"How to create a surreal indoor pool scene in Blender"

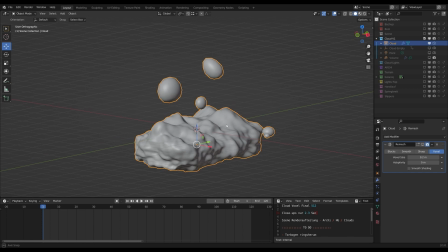First I created a base mesh for the clouds using the displacement modifier and some basic icospheres. Then I threw a remesh modifier on top of it. This was the foundation for the volume object.
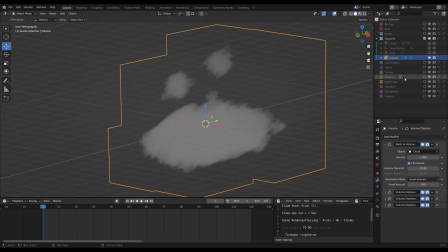I added 3 levels of detail with the volume displacement modifier. The next step was to make the clouds look nice.
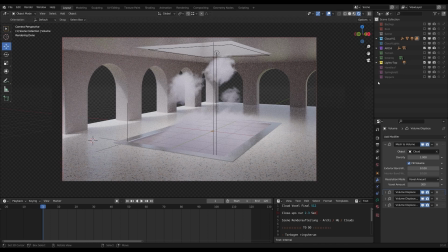In my case, I was not happy how the clouds looked like with the main lighting setup from the scene,
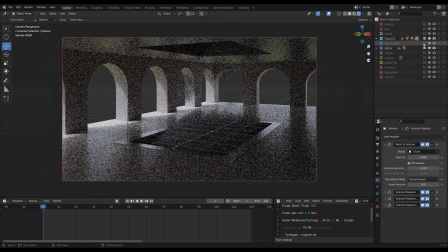so I created a separate setup only for them.
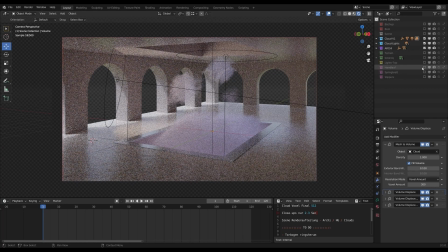By adding some colors into the light, I could enhance the readability of the soft and translucent material.
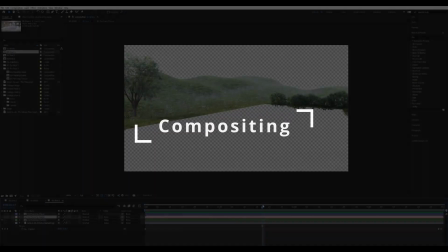Finally, I rendered the clouds, the architectural elements,
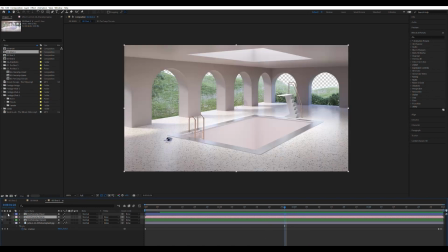and the vegetation each separately and compose them together in After Effects. This gave me the most freedom to adjust the contrast and colors of each layer in the post-process. An additional benefit of having the elements on separate layers is you can render them out with a different sample count.
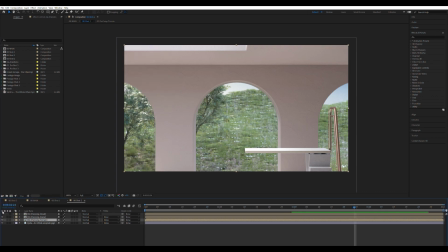You can also fake the depth of field by adding some subtle blur to one of the layers, as I did here with the vegetation layer. This helps to keep the focus on the front layers and main objects in the scene.
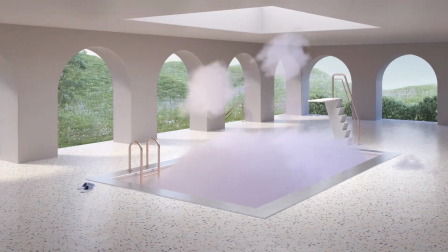So that's all for this video. Hope you learned something and see you next time.